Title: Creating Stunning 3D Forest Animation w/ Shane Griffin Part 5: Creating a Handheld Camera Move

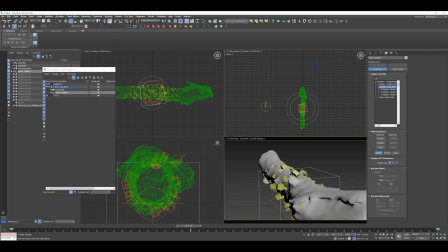So selecting the rotation of the cube here, I'm going to assign a controller to it. I'm going to assign a rotation list, and that's going to give me essentially a free channel here that says available. So you can constrain it to your XYZ, but I'm going to constrain it to the available.
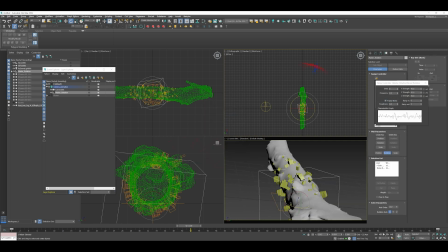I'm going to click noise rotation. And what that's going to do is going to put a noise frequency on the rotation of that cube.
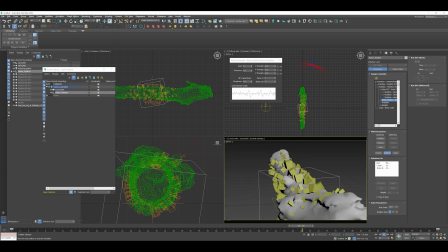So as you can see, it starts going absolutely crazy. And that's not what we want at all. We want a little bit. So I'm going to take that strength right down, change that frequency to be a lot more gradual, even 0.05.
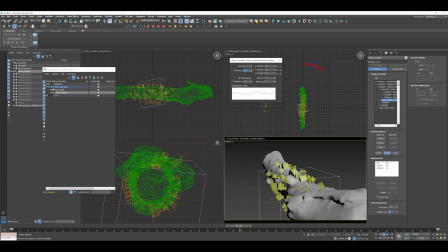it's adding just that little bit of kind of uncertainty that you wouldn't be able to get from keyframes. Even if I take it down 0.01 here, you can see that it just gives a little bit of a keep alive,
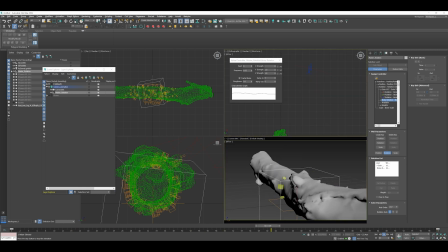just a little bit of motion that really sells it overall. So these are really handy techniques to use just to get that extra little bit of realism into your scene. So you can see here that's changed the actual trajectory of the camera. It matches very well to that curve there.
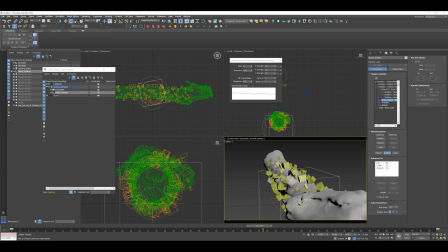That trajectory curve, you can see, feels really like the characteristic graph from the noise controller. Next thing we want to do is this feels like it. We could just kind of reorientate the camera a little bit.
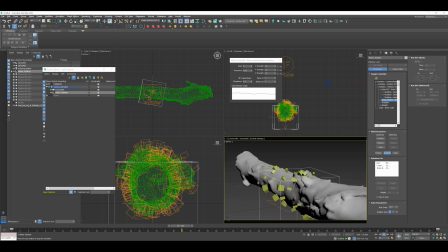But that move in general is feeling pretty good. So what I'm going to do, you can see it from all views here, it looks pretty cool. So what I'm going to do is just move the camera around a bit.
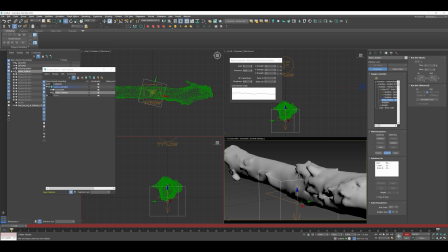And I'm just going to animate the cube itself in Z here, Z up in max. So you can see that we just kind of gradually come up. So it's got a little bit of a mix of that mechanical boom, and it's also got a little bit of that handheld motion.
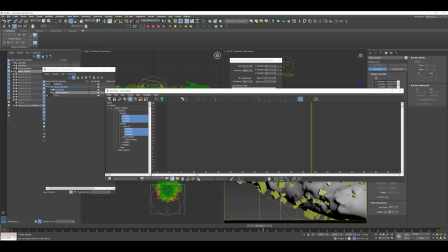So just to make that linear, I'm going to pop into the curve editor here, bring up my Z position. You can see it's Bezier by default, and I'm just going to hit the straighten it tangents there.
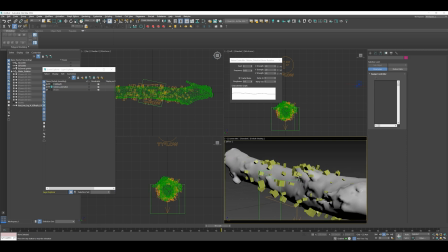So you can see it's got that very mechanical boom with a little bit of handheld rotation on it, which is just giving us a little bit of realism. You can also apply this rotation to the camera. You can jump back in here and
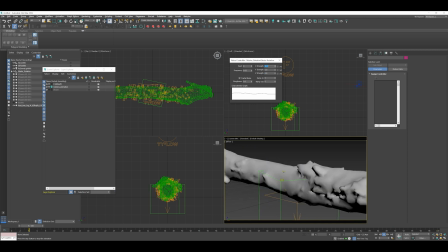zero all these things out or change the strength in any particular direction if you want it to be really wobbly in one axis or the other, or you want it to bounce up and down. But I'm just going to kind of give it a little bit more emphasis in one direction.